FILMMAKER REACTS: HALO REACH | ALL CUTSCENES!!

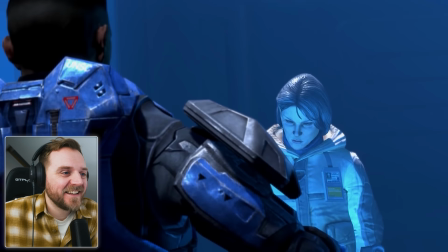747s Its data centre was home to one of the casino archaeologists, Professor Laszlo Sorvad.
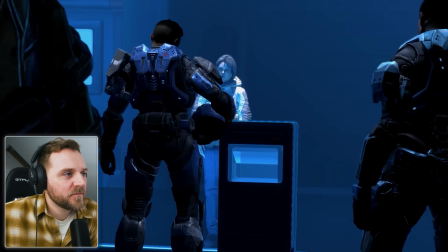753s Perhaps you could shed some light on his death. If he was a civilian male in his mid-sixties, he died with a covenant energy sword through his abdomen.
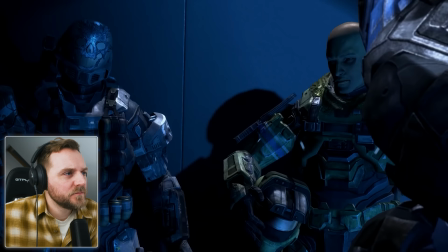761s Elites, then. They engaged us as well. It was just, uh, just after we found your scientist's daughter, ma'am.
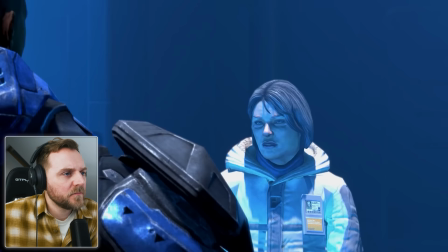768s She was hiding in the air. Irrelevant. The elites. Tell me more about them. Three.
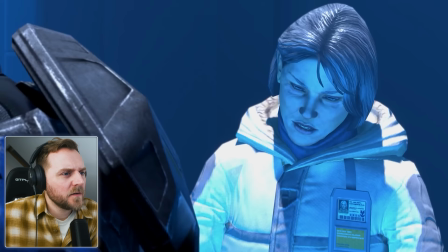773s Zealot class. One got by us. The leader, from the looks of him. Zealots. You're certain.
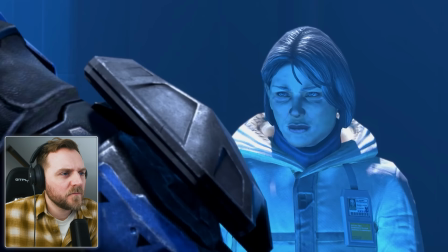778s
She's cut for that woman, isn't she?
Your arm configuration matched. Shield strength, too. I gave the order not to pursue.
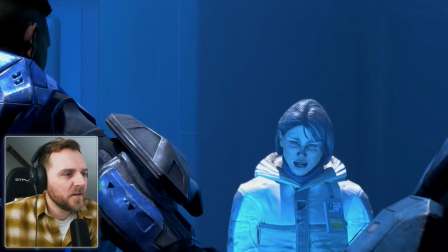784s Our primary objective was to get the station's relay back online. Your primary objective, Commander, are you a puppet or a Spartan?
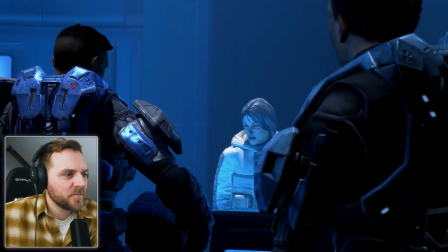792s Ma'am there are those that only myself included who believe the Covenant dispatch elite advanced teams to hunt down artifacts of value to their religion
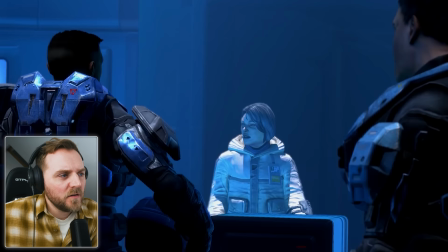801s Survivor account suggests such teams are small nimble and almost always proper shaking
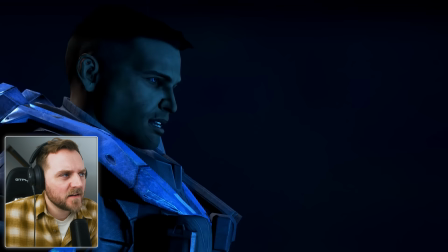807s no doubt They came to this really interesting abundance of only excavation data stored there and you let them get away Data retrieval was not a command directive even had we known we had other more urgent matters to attend.
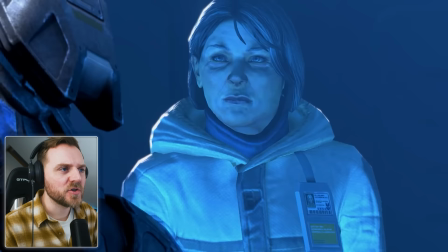820s
She's such a good planet Like, anti-hero, isn't she? Or villain.
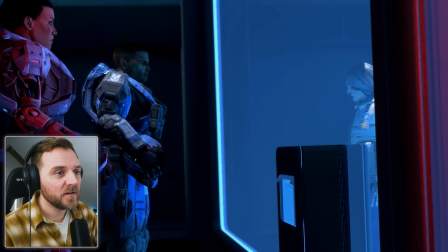827s
Really?
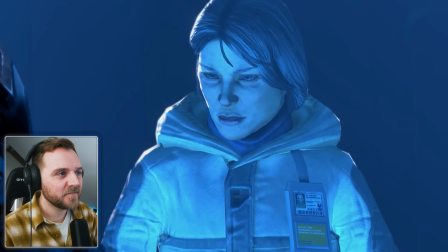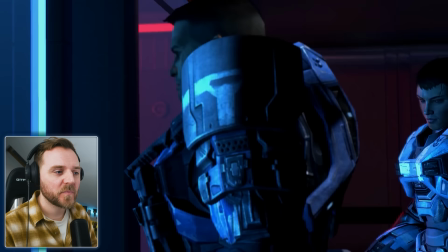836s
That music. The little instrument plucks.
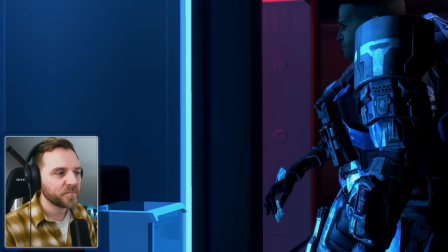841s
I know something almost majestic is taking place here.
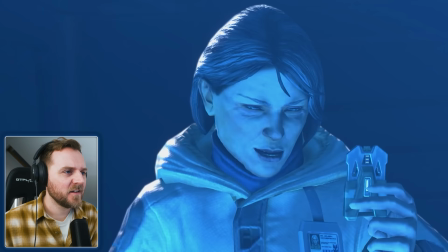850s
Something beyond them.
I could send you to the brig for interfering with my work.
Oh, she's such a bitch, isn't she?
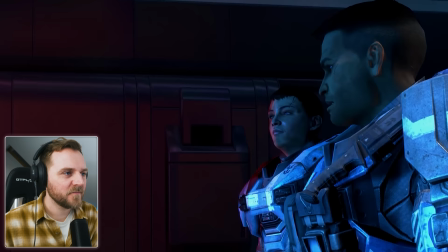856s Maybe you'd like to join her. I'm sorry? We're currently under emergency planetary directive, winter contingency.
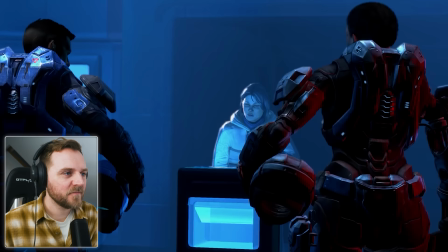863s I'm sure you're familiar with the punishment for civilian interference with the Spartan deployment. Are you threatening me, Commander?
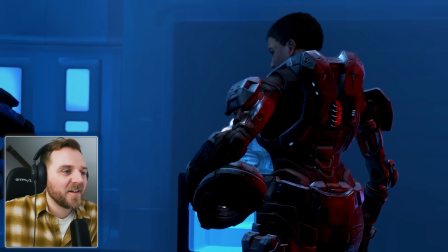870s Just making a reading suggestion, ma'am. Let's move, noble team.
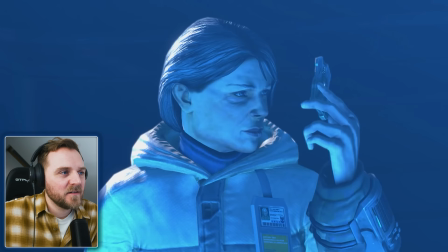875s
Yeah, she's such a... her bitch for character, isn't she?
Mom? That will be all, George.
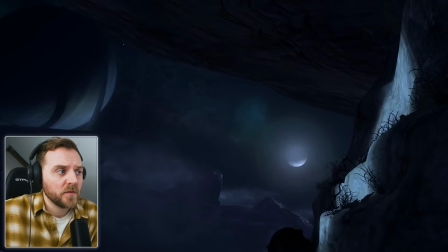882s
so he's obviously got a very close relationship because i'm obviously spartan 2 program are they not the rest of them not spartan 2s because
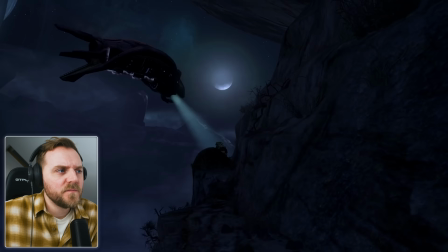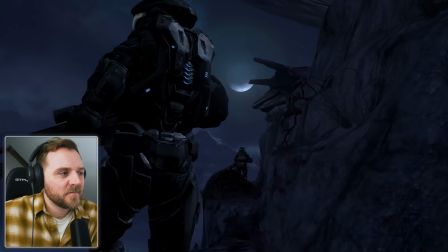897s
she addresses george differently i've
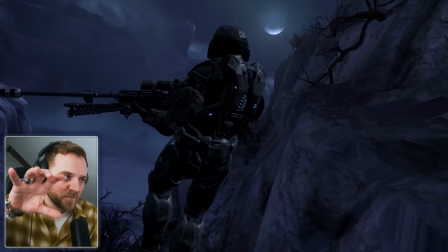either got the camera that right off his axes just
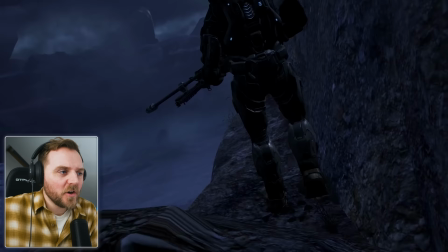921s
to sort of emphasize how close to the edge but the large me it feels
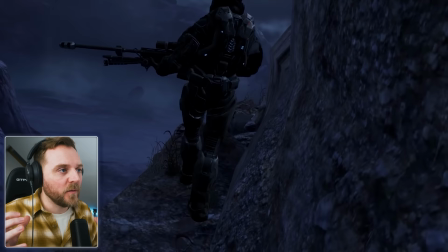925s
not quite handheld but we've got a handheld feel to it and didn't have to do that did they?
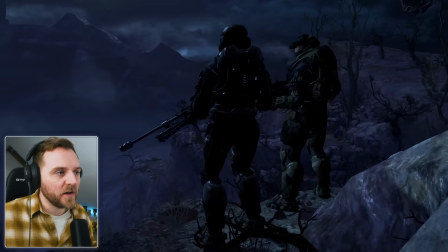931s
Normally they wouldn't. Normally it'll be from afar and it'll swoop around them. Look how dangerous it is. But they haven't. They've kept us with them.
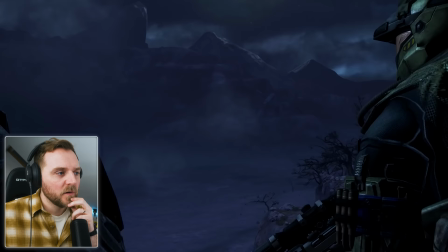944s
I think that's how they've made it feel like we're really close to our Spartans. Like we're almost It's like a Spartan with them.
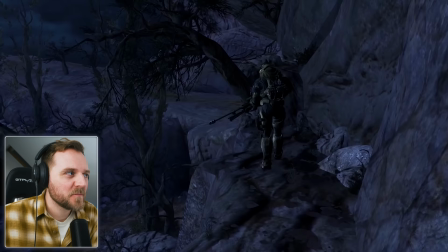954s And they ain't cheap.
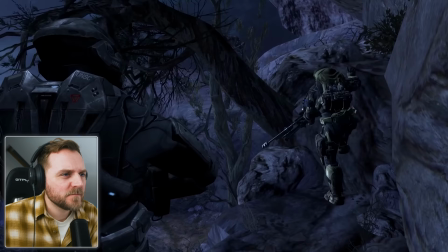962s
Look at him. Look at him. He was just over his shoulder.
We'll be in touch.
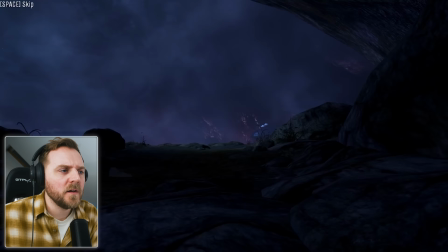971s
Yeah, it's very clever how they've done that. A bit like the reboot of the God of War franchise.
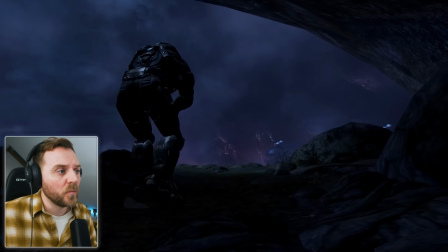976s
They kept it with one camera movement. So as if it was always done in one shot.
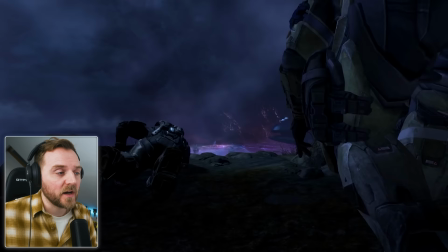981s
And that's how you get drawn into your subjects, your characters.
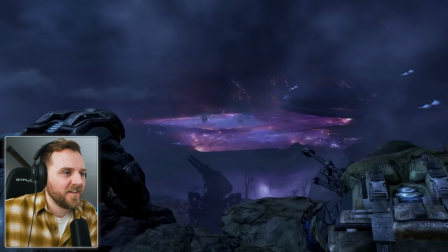988s
Here they've allowed for cuts, but it's very close to where they've shot him.
Jackpot.
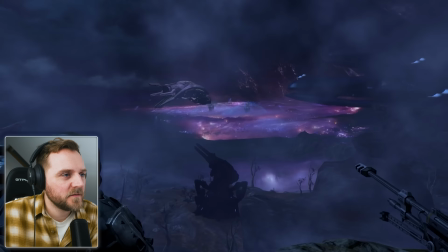994s Transmitting visual. You've seen this cat?